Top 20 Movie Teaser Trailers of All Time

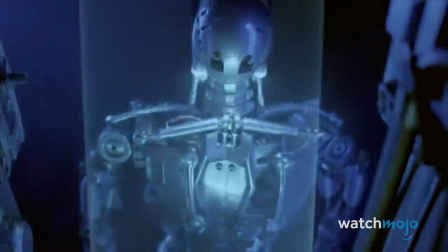(16:35)
It shows us the T-800 on the assembly line before and after it's fitted with living tissue.
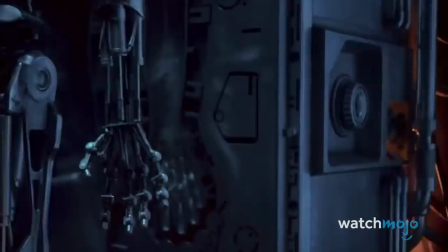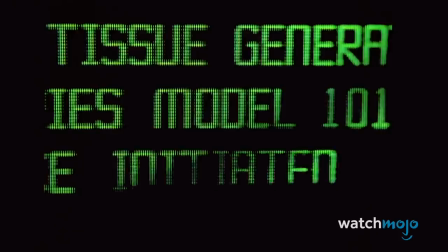(16:46)
All the preview needs to pump us up is an electronic score and the sight of Schwarzenegger flexing his gargantuan muscles.
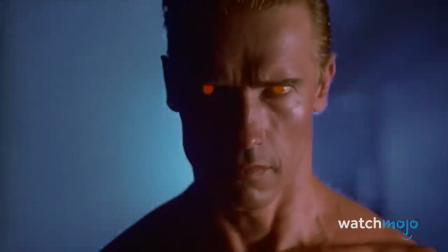(16:54)
And to show how massive of a pop culture icon the Terminator had become, it ends with an...
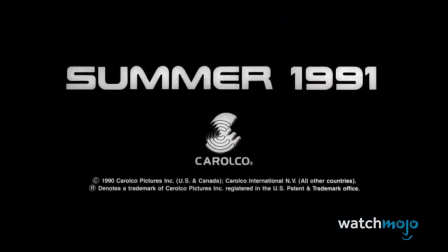(17:01) I'll be back.
Not only was he back, but he was also better than ever.
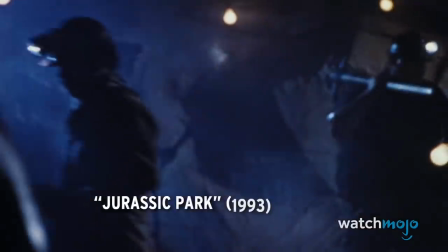(17:07)
4.
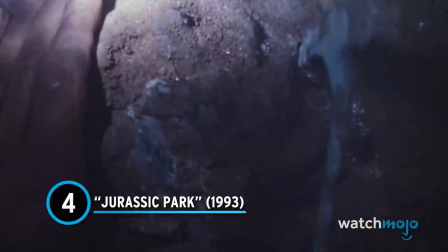(17:07)
Jurassic Park It's quite a feat to generate excitement for a movie about dinosaurs, with a trailer that doesn't feature any dinosaurs.
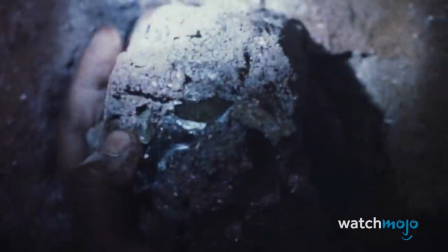(17:16)
But withholding the T-Rex and other extinct creatures from this teaser was a genius marketing move.
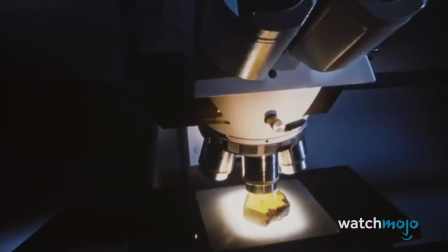(17:23) From a mine in South America came a piece of amber, containing the fossilized remains of a prehistoric mosquito.
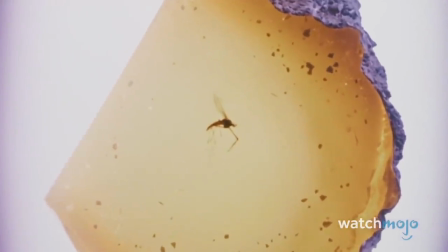(17:32) One of many that had fed upon the blood of dinosaurs.
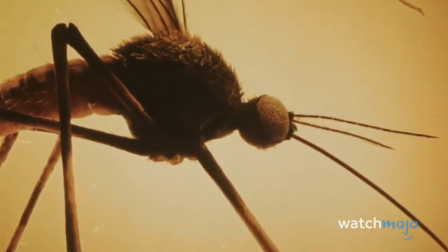(17:36)
The bulk of the focus is placed on a mosquito that's fossilized in amber and contains the dinosaur blood that will make this theme park possible.
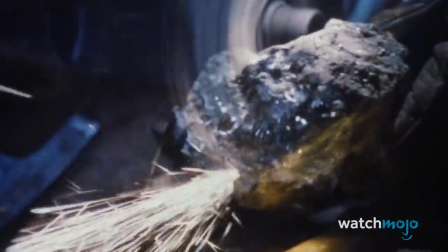(17:45)
This teaser also makes a point of mentioning director Steven Spielberg. At that point, we knew that if any director could make us believe the unbelievable, it was him.
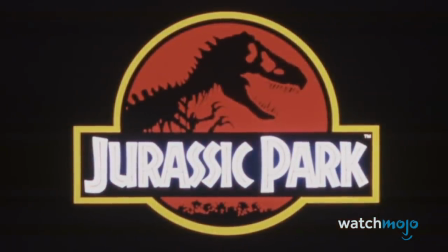(17:55) Jurassic Park. This summer, director Steven Spielberg will take you there.
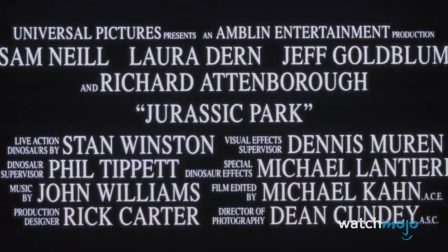(18:03)
Just as Jurassic Park is still a triumph of special effects, this teaser is still a triumph of marketing.
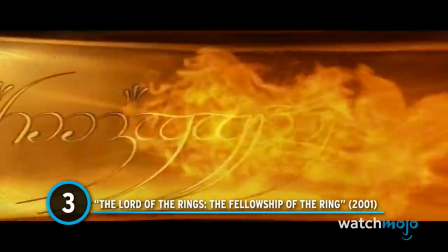(18:11)
Number 3. The Lord of the Rings, The Fellowship of the Ring.
One ring to rule them all. One ring to find them. One ring to bring them all.
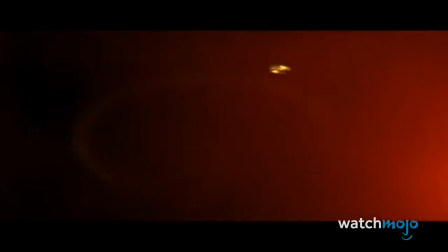(18:26) And in the darkness, bind them.
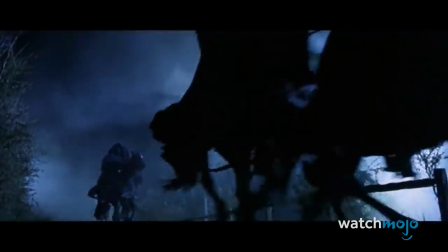(18:30)
This wasn't just a teaser for a movie. it was an introduction into a whole new cinematic world.
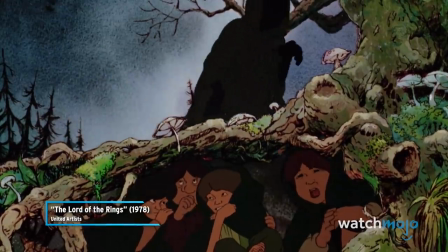(18:36)
While J.R.R. Tolkien's genre-defining fantasy series had been adapted for film before,
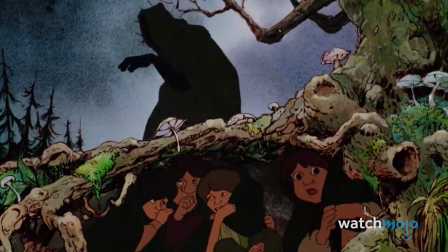(18:41)
the definitive version will always be Peter Jackson's live-action trilogy.
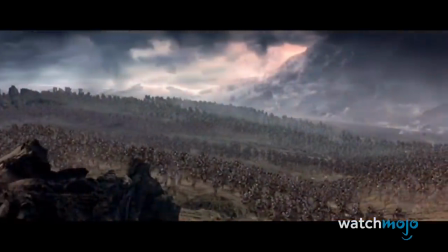(18:46)
We still get just as many goosebumps watching the Fellowship of the Ring teaser today as we did when we first saw it.
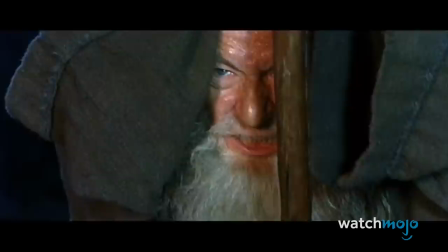(18:53)
Even those unfamiliar with the story were interested in the infamous ring and the inscription it contained.
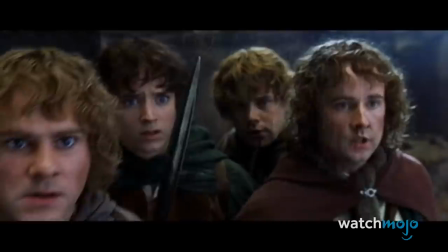(18:59)
We also get glimpses of the film's astonishing imagery, beloved characters, and plenty of emotion. Galadriel's line is the most stirring of them all.
Even the smallest person can change the course of the future.
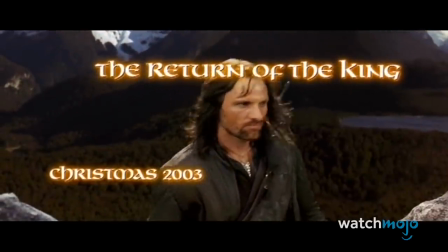(19:13)
With this teaser, we knew movies had changed forever. Number two, The Shining.
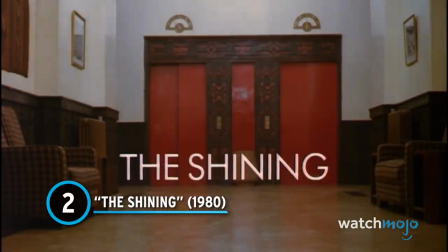(19:19)
The teaser for Stanley Kubrick's haunting adaptation of Stephen King's novel,
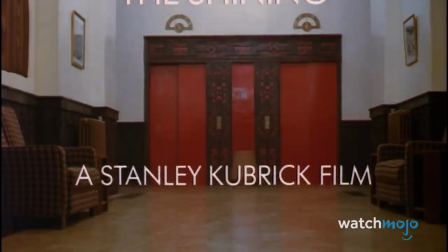(19:24)
about horror at a remote hotel, is daring and brilliant in its simplicity.
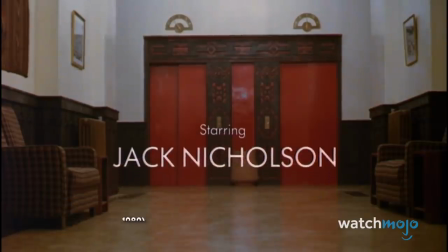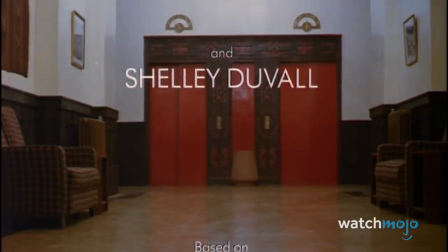(19:36)
In true Kubrick fashion, the camera lingers on a shot of the blood-red elevator doors in the lobby of the Overlook Hotel.
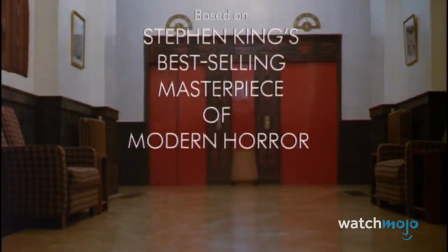(19:44)
A tense score plays as the title and credits scroll up the screen.
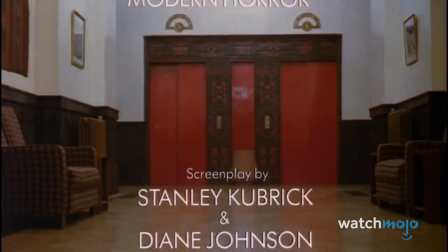(19:49)
You just know something bad is going to happen.
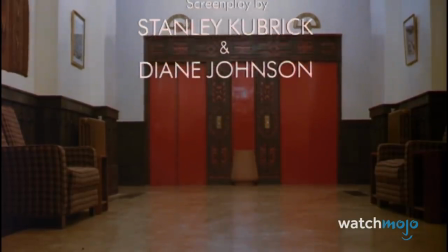(19:51)
After things reach an unbearable fever pitch, it becomes clear why those elevators were red as blood.
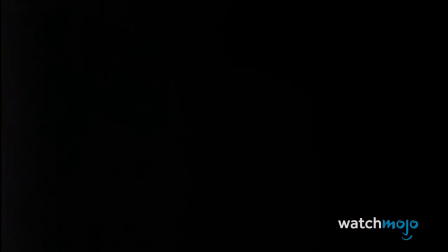(19:58)
If someone isn't convinced a teaser trailer can qualify as great art, just show them this.
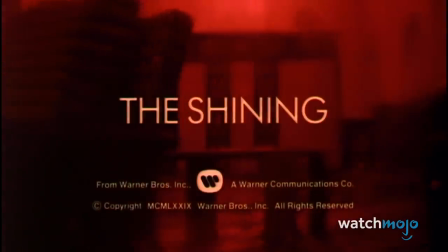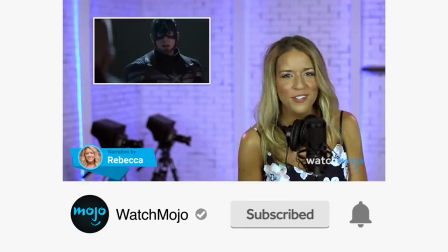(20:10)
Before we continue, be sure to subscribe to our channel and ring the bell to get notified about our latest videos.
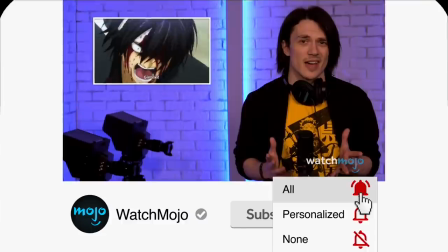(20:16)
You'll have the option to be notified for occasional videos or all of them. If you're on your phone, make sure you go into your settings and switch on notifications.
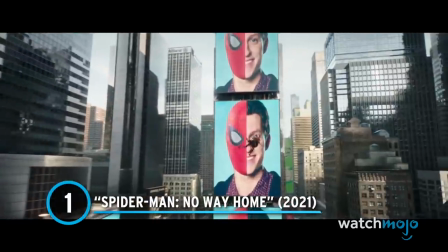(20:26)
Number 1. Spider-Man No Way Home Nearly 20 years after Raimi's first Spider-Man movie,
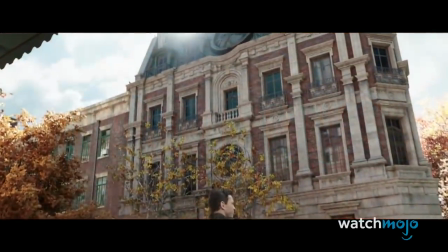(20:33)
the web-slinger's adventures are as popular as ever.
So, Peter, to what do I owe the pleasure?
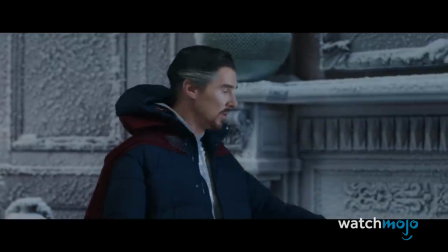(20:39) I'm sorry to bother you, sir. Please, we're safe to have the universe together. I think we're beyond you calling me, sir.